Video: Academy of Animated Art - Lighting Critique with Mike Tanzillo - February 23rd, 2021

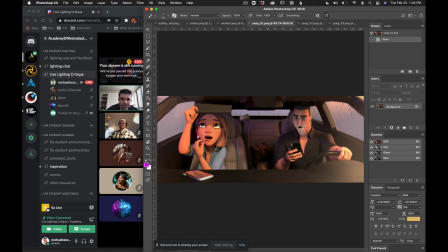1481s
Yeah, I'm feeling pretty good about these two. I love the windows. I think the condensation, the moisture on the windows looks really good.
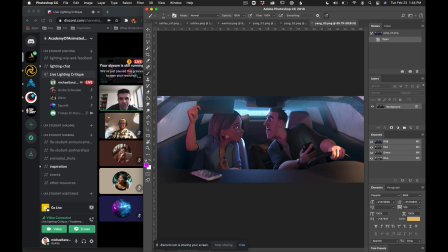1488s
But yeah, this where the shot builds to it just looks so beautiful. Like it looks really, really good. Okay, and that's everyone.
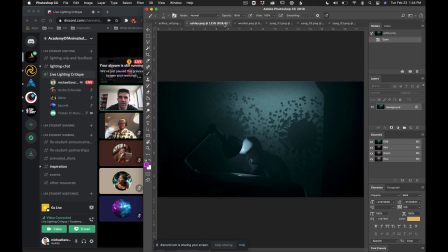1499s
I'll open it up to. Do you guys have any comments on Ashley's, Wenhui's, or Yang's before we wrap up for the day?
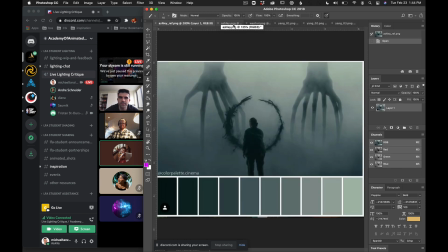1509s
All right. On Ashley, one thing I think I really like it.
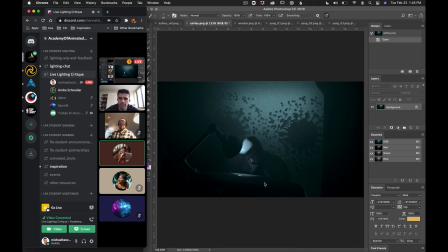1517s
Mm-hmm. The only thing that I would suggest is that, like on the reference, you can see that,
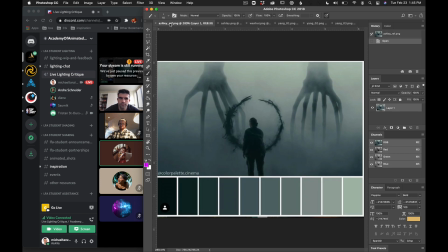1525s
like the two, whatever that is, hands, whatever, roots. Yeah. They look more 3D than the viruses, whatever that are on her shot.
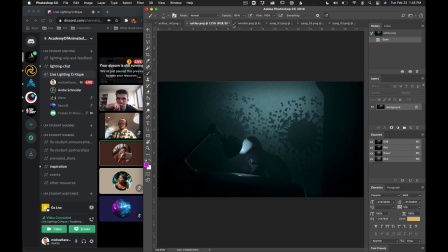1540s
Yeah. To me, it kind of looks like that's the one on her shot is a painting on the wall there. So maybe, like you said, making the center a little bit more, giving a little more dimension, making the center a little darker,
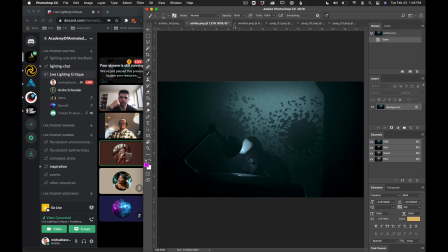1557s
might make that come better as if being backlit and light coming through. And also, like you said, maybe a rim light on him to give this idea that the light is coming from the back also.
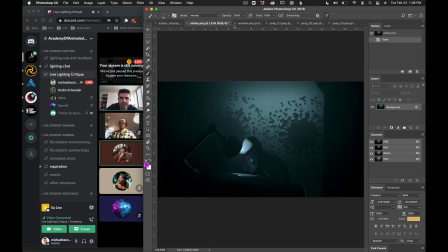1573s
Yeah, that's a really strong point. Yeah, it's yeah, like the second you said that, it does kind of feel a little two-dimensional back there. So just adding some more dimensionality to the coronavirus bulbs. I don't know what to call those guys back there. Yeah. And maybe, I see them everywhere, but they don't have a name. Yeah,
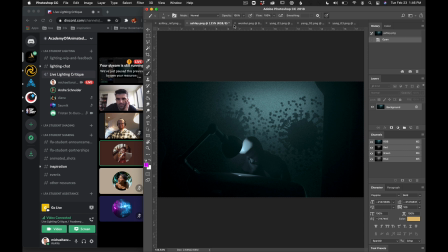1593s
having like a rim light on them also, some specularity on them to show that that light is shining through them. No, that's great. That's great.
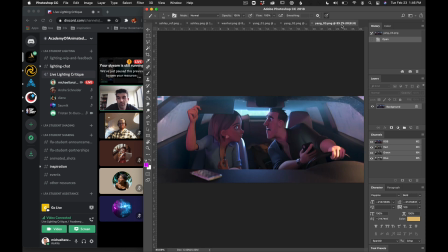1608s
All right, cool. Well, as always, you guys are amazing. Anything else before we wrap for the day? All right, you guys are great. I love this. This is like, so I had a stressful morning, and this has like been the highlight of my day.
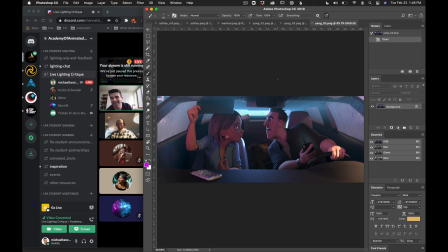1621s
You guys are great. I love it. So thank you guys so much for joining in, and and it's been really great. We'll see you again tomorrow, and look out for Thursday. We've got a student-led critique with Diana and Forrest taking charge on that, because I have to pop out for another quick little oral surgery.
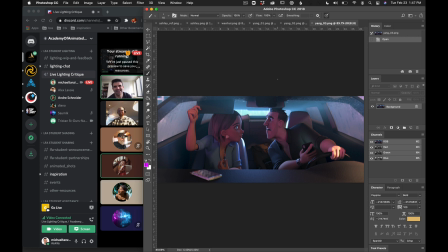1640s
Yay! And then we'll be able to hop in from there. So thank you guys so much again, and I will talk to you all very soon. Thank you. Bye. Thank you. No problem. All right. Happy lighting, guys.